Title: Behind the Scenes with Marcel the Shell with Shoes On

And also you get to see Isabella Rossellini as a shell.
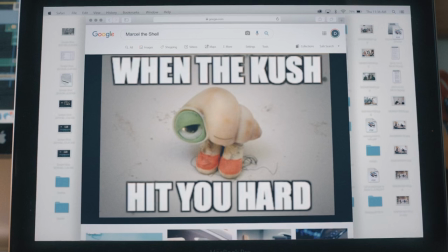When the kush hit, kush? What is kush?
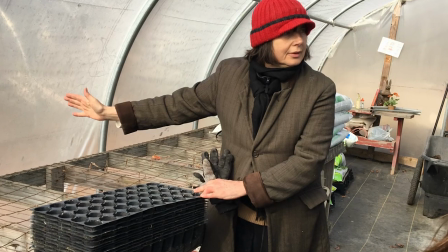She showed up to a really unique situation. Here is like the face of Lancome with like a microphone
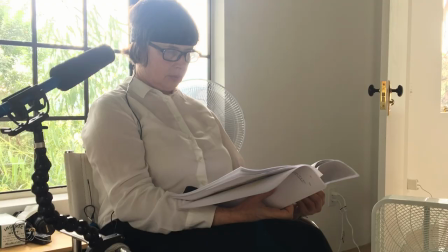taped to a sweatband and didn't bat an eye.
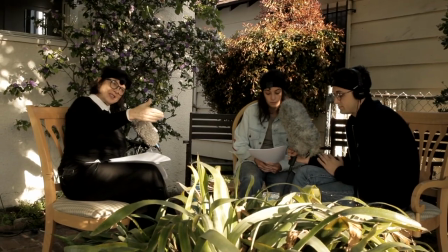She had she had lots of questions, which was really wonderful. Like she had a ton of curiosity. She was saying to me that she learned the rules of our world as she was performing her character. And she gave us everything. It was really cool. I mean, not to sound like a teenager, but it was really cool.
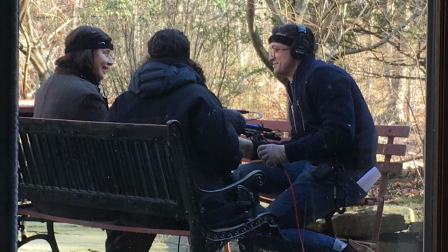She was completely there for us and you can see that, you can hear it. It's funny, we've made this movie three times.
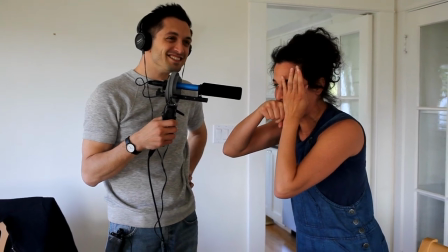Took all the audio tracks, cut them all together and then created an animatical living cartoon of it. Then they went off and shot the live action. And now we get to come back and put it in Marcel for the third version of it.
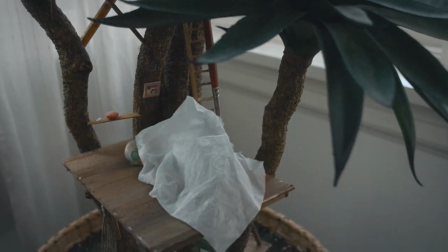Yeah. Do you mind if I just plop into it real quick? Sure.
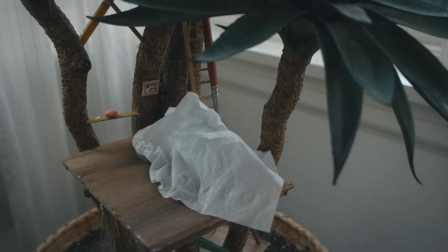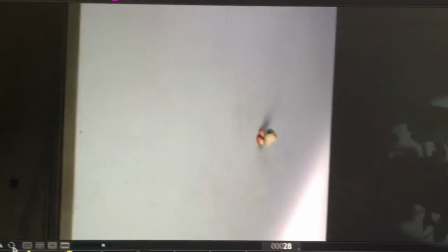The way I've been describing the animation process is imagine how any movie with a CG character gets made.
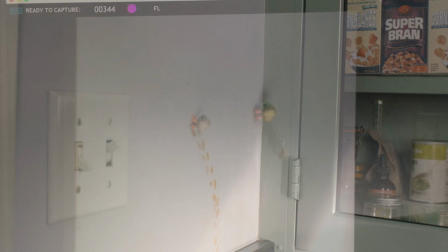You shoot the live action plates and the effects artists using computers
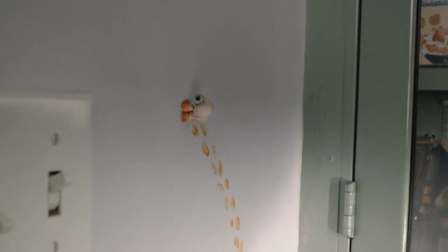model and composite the CG character into the live action footage, right?
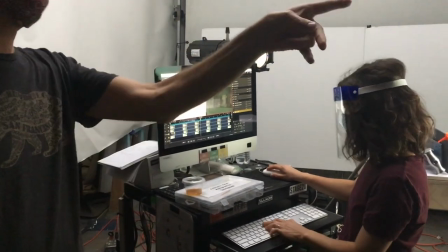Now imagine that instead of a computer what you have is a second shoot a
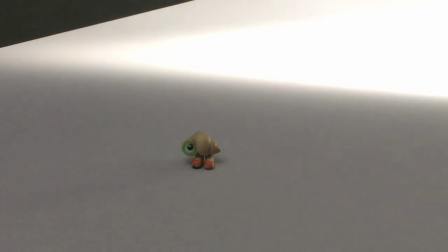stop-motion shoot and it's physical it's on a stage and everything
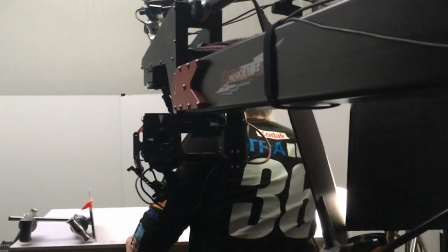has to match perfectly with the live action footage that you shot so the
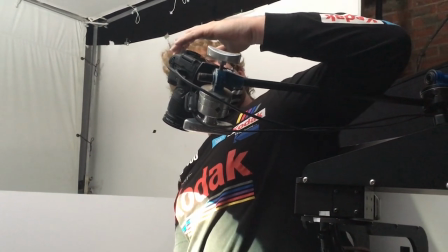camera movement the parallax on marcel focal length of the lenses you're using all
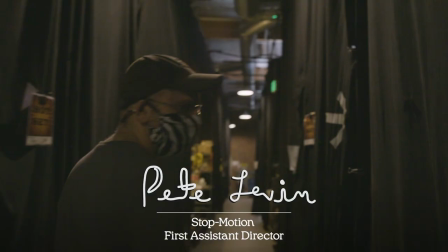of the lighting has to match perfectly or it won't work we have animators in here working right now so while they're
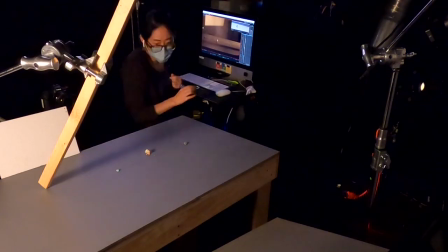working it's sort of we treat it the same way that we treat an actor doing a take in live action you don't want to step in and distract them in the middle
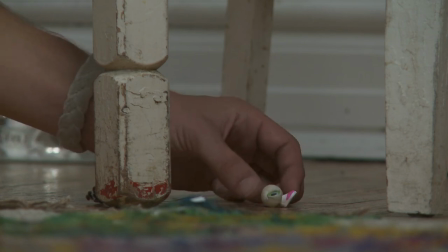they kind of get in the zone well right from the start i think the challenge for us was to maintain that that quality that dean had created
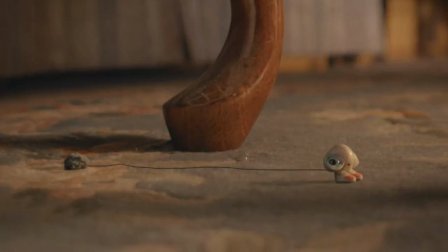i mean there's an innocence and it was a handmade quality that we wanted to make sure that an increased production value didn't take that away to
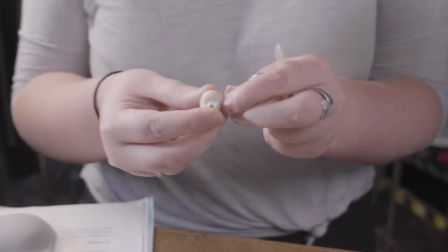be able to kind of take this object and like really kind of make it into something alive is an amazing
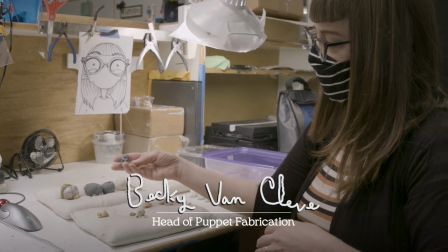feeling this This was like a test print just like in a gray resin to make sure everything like looks good in the physical world.
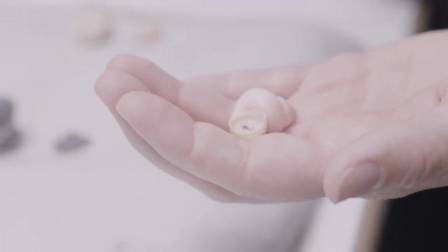It's striated and like to your naked eye it doesn't seem like it's much but once you get it on camera you really see all of the striations from the printing process.
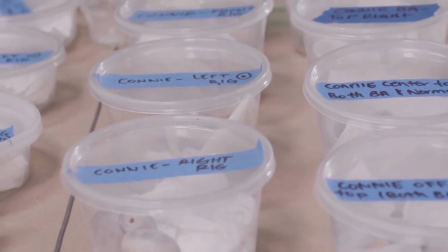So we had to go through and sand all of these by hand and then so this is like a final Marcel after he's been sanded and everything
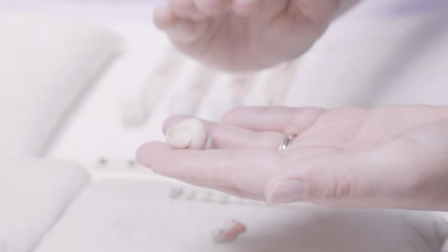we go through and put in a spray coating just to kind of make it nice and smooth and then maybe you can see there's like tiny
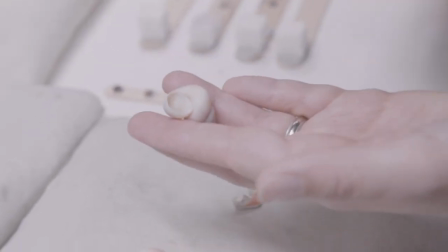highlights that are painted in my hand with like a satin to kind of give like that shell texture.
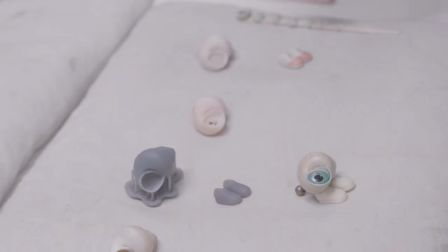So the light picks it up really nice. And this is the final pair of shoes. Dean wanted them all to be dirty because they only have one pair of shoes for their whole life.
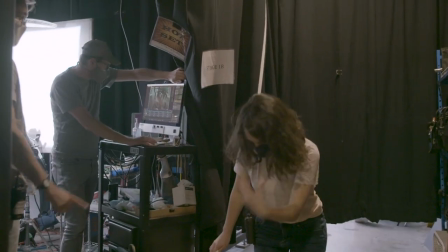Step, step, and then like really gets in there. Yeah, exactly. From a technical standpoint,
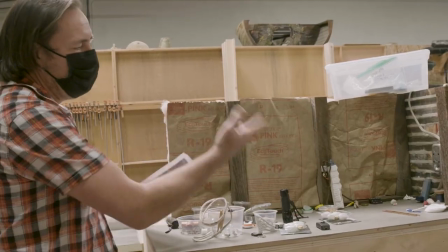I'm like really eager to show people the lengths that we went to on stage because I think you just would never assume watching the final film that that's how that was done.
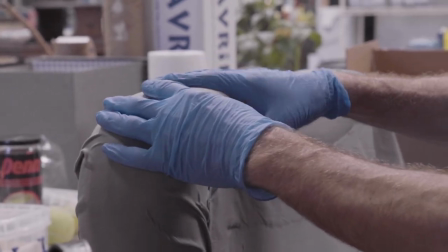Every single object that Marcel interacts with has to be recreatable and animatable.
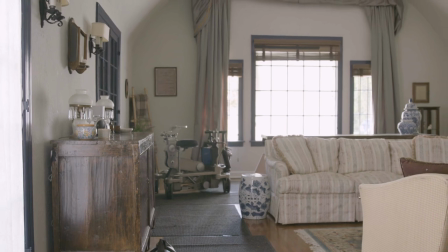The couch, for example, you have to shoot that couch and then you have to take that on an animation stage and essentially
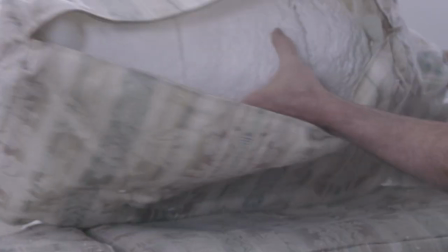gut it and fill it with materials that look exactly identical but can be animated.
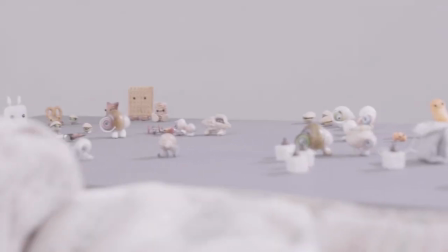These characters are real small so they don't have any weight.